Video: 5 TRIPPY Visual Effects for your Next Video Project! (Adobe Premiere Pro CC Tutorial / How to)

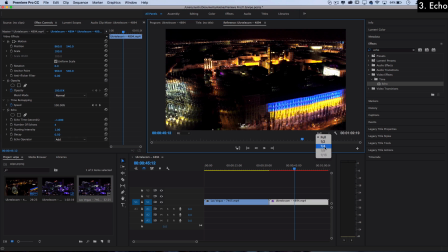246s
One thing you can do is turn it down from full to a quarter, and maybe you can help visualize a little bit better.
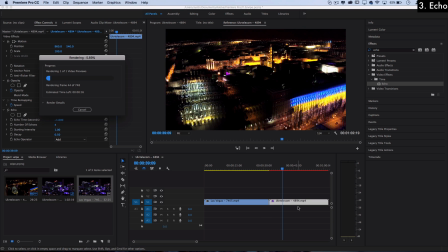251s
Also, you can press enter to render the highlighted clip. It'll render a video preview so you can play it smoothly.
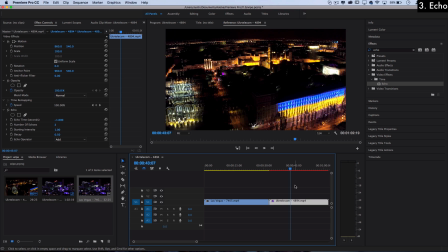257s
Or you can use the shortcuts I and O on your keyboard to set an in and out point on your timeline and render that specific section. Another thing you can adjust about the echo effect is how the echoes are blending with each other.
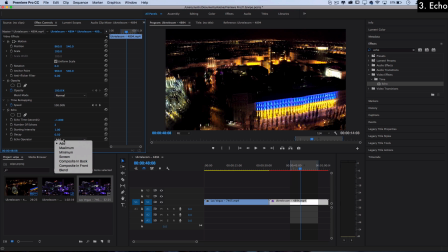270s
So by default, it's set to add, which gives you that bright effect. But you can also do things like maximum, which is kind of like lighter in Photoshop, or minimum, which is kind of like darken, and play around with these different blending modes to get different effects.
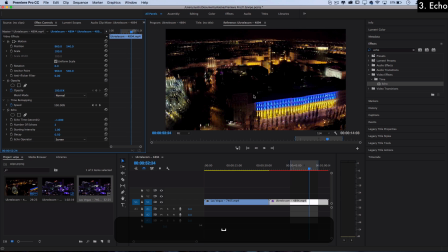284s
So you see how that kind of looks, you get the ghost trails of the cars and the buildings, and it looks cool when there's some movement either with the camera or subjects in the frame.
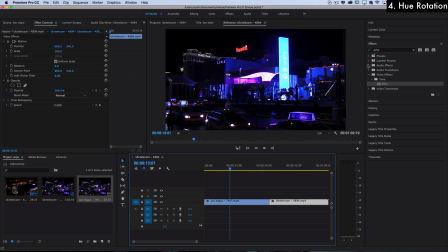293s
Let's switch over to the street shot here, and another cool effect that we can talk about is the color balance HLS switching that we can do. So if we go to color HLS, you should find it in the color correction folder. And if you click and drag that onto your clips, it allows you to adjust the hue, lightness, and saturation of a clip.
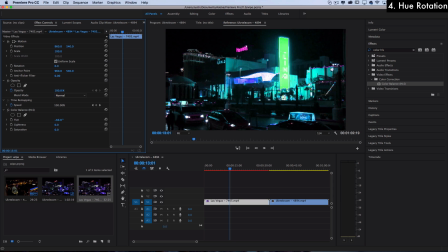311s
Just some basic color correcting. But what we can do is play around with the hue to get a rotating color effect. So one, if you like, you can just leave the hue shifted a little bit so it looks strange and off and more trippy.
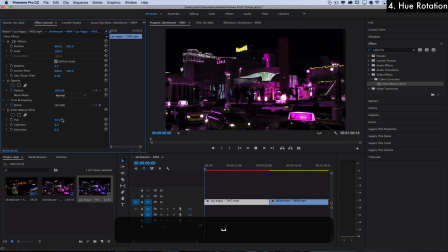324s
And you could leave it at like a purple weird hue. But if you want to rotate through them with animation, you can click on the stopwatch icon and then go to the end of the clip. And depending on how fast you want the colors to switch, you can make it go through a couple rotations of the hue color wheel. And you'll see what that looks like when you play back.
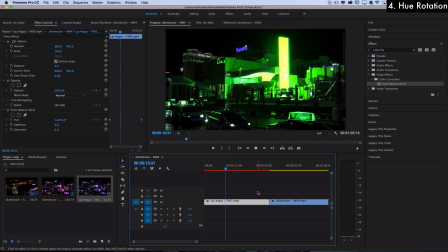343s
So this could be an interesting effect to combine with some of the other trippy visual effects for maximum trippiness. But just be careful not to overdo all these effects all at once because they can get pretty melted.
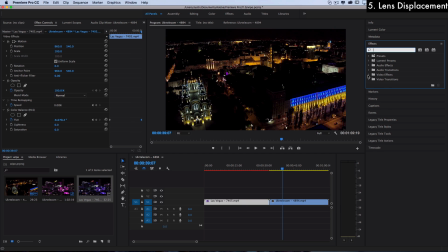355s
Lastly, for the fifth effect, and this is a pretty simple one, let's open up the video effects folder and in the distortion, let's find the lens distortion. So for example, when you shoot on a wide angle lens, sometimes the corners can get really stretched out,
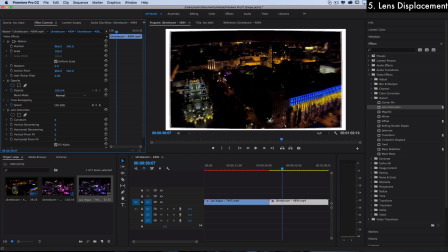369s
but we can use it as an abstract distortion by really just bending the corners of the clip way out and getting a kind of fisheye look.
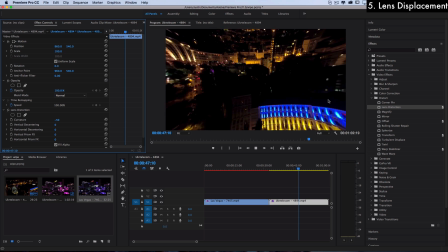377s
And when the drone shot is moving around through the city, it creates a cool look where things are coming in all warped from the edges. So this is another cool and really simple one that you can play around with and combine with the other effects.
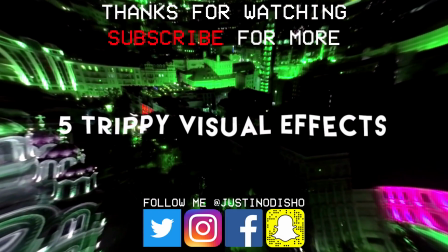390s
So those are five different trippy visual effects that you can do in Premiere Pro. If you guys enjoyed this video, make sure you leave a like on it below.
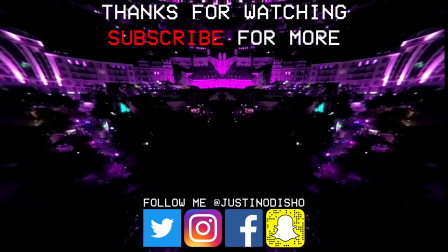397s
Let me know what you thought in the comments. And subscribe to the channel here on YouTube to stay tuned for all of my future new videos.
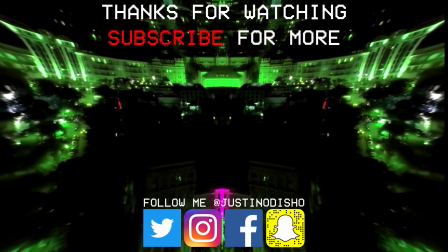402s
Go follow me on Instagram. I'd love to chat with you guys more on there at Justin Nodisho. And once again, thank you so much for watching, and I'll see you next time.